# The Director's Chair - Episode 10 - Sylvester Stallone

Yeah, right. It's a skepticism. There's no element of surprise. It's a different business. They basically said, over our dead bodies are we going to make this. Wow. But, you know, well, there was a regime change, and okay, we'll give it a shot.
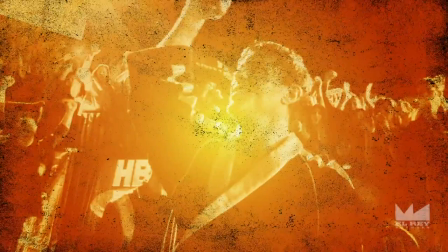(33:35)
But you direct, I said, yeah, of course I want to direct it, because this time I had a vision.
Sometimes it's hard to breathe.
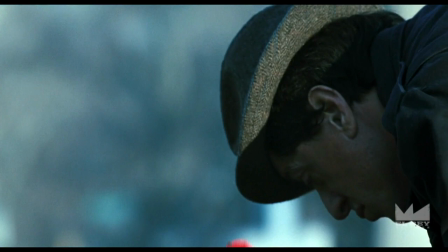(33:43) You know, I feel like this beast inside me. You know, the older I get, the more things I gotta leave behind.
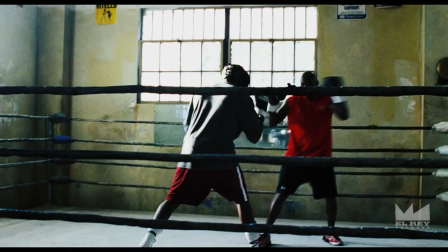(33:50) That's life. You, me, or nobody is gonna hit as hard as life.
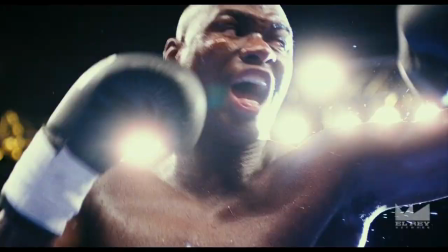(33:56) How much you can take and keep moving forward. That's how winning is done.
I really was happy with the way it turned out, because to me it's really tragic.
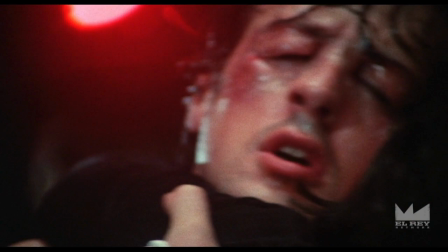(34:09)
You know, it says I always wanted to take the first one and it ends in the ring. Dun, dun, dun, dun, dun, dun.
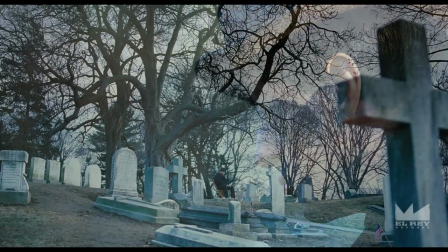(34:14)
They're in love. It's the high point. Dissolve to the last one.
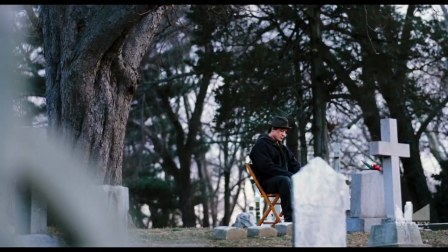(34:21)
Now he's sitting in front of a grave on a chair. That's what life does. That's the journey. 40 years later, you didn't see that coming.
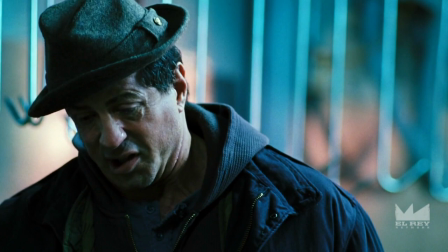(34:33) I just never knew it was supposed to be this hard. It wasn't supposed to be like this, Paul, you know?
With Rocky, I tried to just keep it emotionally real and simple. And this is shows why it's so important when you have a vision that you should have directed yourself.
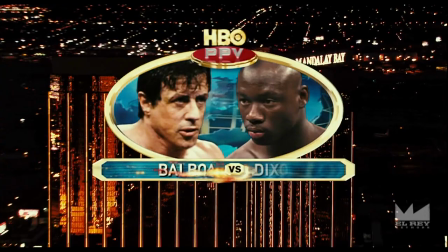(34:50)
I remember when you first told me that you had this plan to shoot the fight in HD like it's a pay-per-view.
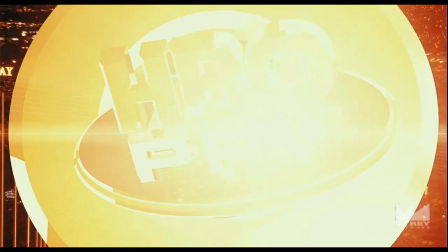(34:56) Mason, the line, Dixon, and Rocky, the Italian stallion, Balboa.
I remember thinking, how's that gonna work? I mean, it's hyper real.
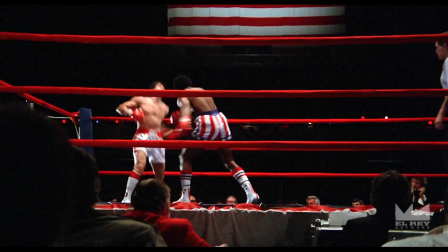(35:06)
And you're staging, I was thinking about the old Rockies, where it was not about realism, it was about the fight being dramatic. That's all that counted. But I thought, how is he gonna sell the fighting if it's hyper real like that? And your answer was bone-crushingly simple, hit for real.
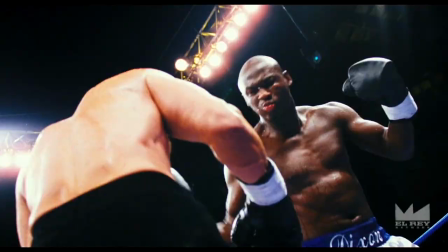(35:24)
Y'all kicked each other's ass for real, and it worked so well.
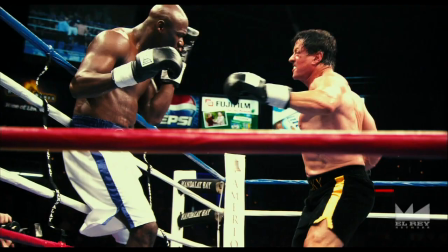(35:28)
Since this is in high def, and I want to be able to put the camera profile,
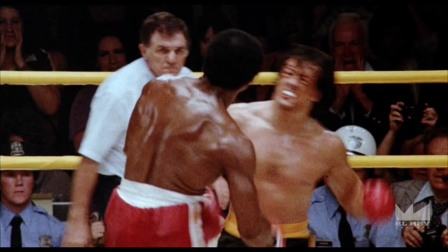(35:35)
99.9% of all boxing matches is always over his shoulder, as you know, it's depth perspective. You can miss by 3 feet.
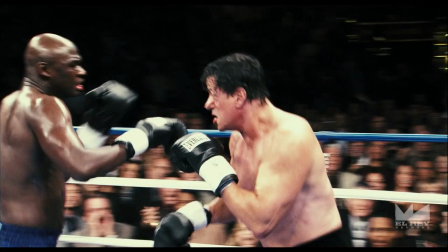(35:42)
But you turn sideways as we're throwing, and you actually see the contact, you can freeze frame it, and you go, okay, I get it. When you've been in the game as long as this, you know, there's certain full circles that happen. Yeah. What was that like on the, I can't even imagine, you know,
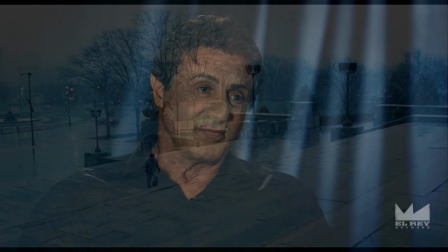(35:58)
when these things happen in your career, where you're running up the steps the last day of the shoot of Rocky Balboa? That was a rough one. It was also, you know, it's heaven and hell. It's beautiful.
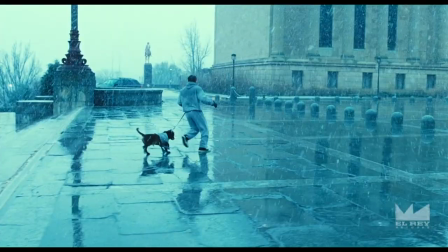(36:09)
But you're saying goodbye to your best friend, sort of man that you've made everything possible.
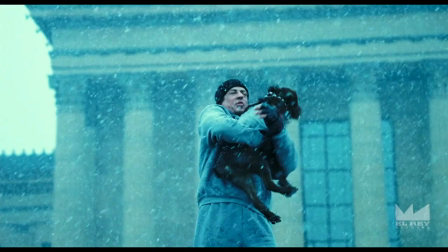(36:14)
I used the last frame in the credit where he's just standing there looking out of the city. That was actually me reflecting on, this is, his journey's over. It's so sad. But then again, Rocky saved my life again. You know what I mean? It's right. Like this is what brought me in, and this is what kind of resuscitated me.
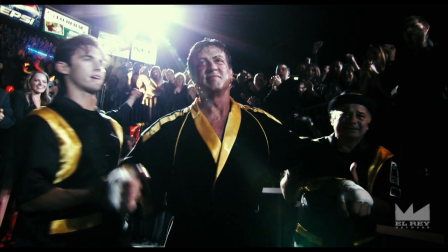(36:35)
It's just this amazing, wonderful character, you know? And you got to complete that journey.
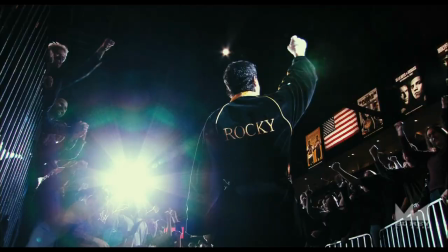(36:41)
Yeah.
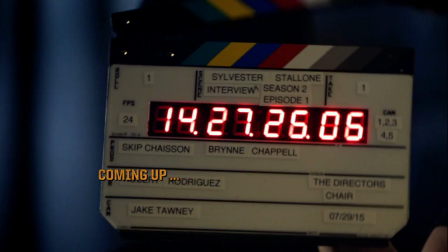(36:44)
I had to shock him, but it wasn't like a punch. It was, yeah. To see me as a lone wolf again, we've seen that.
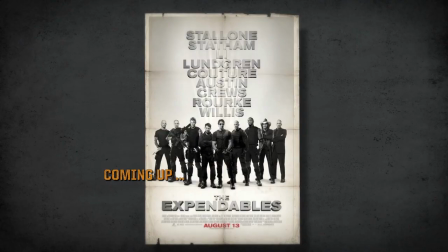(36:51)
I thought, why don't I do that with some of these action guys? Here we go, for set.
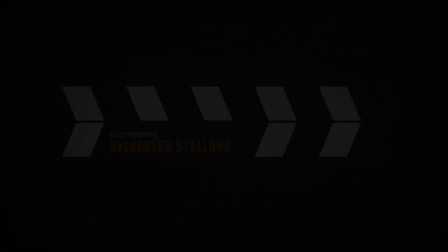Here we go, for set. And action.
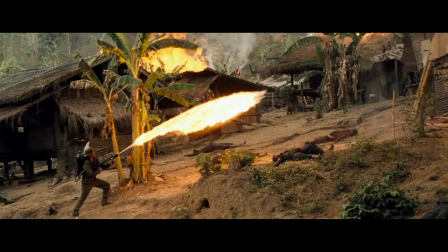(37:10)
Rambo. Yeah.
Where there is hatred, let me bring love.
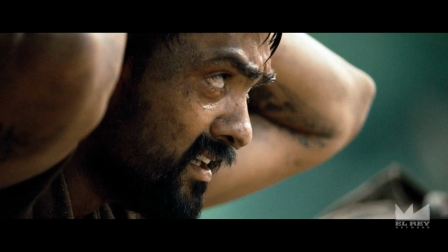(37:17) Where there is despair, hope. Where there is darkness, light.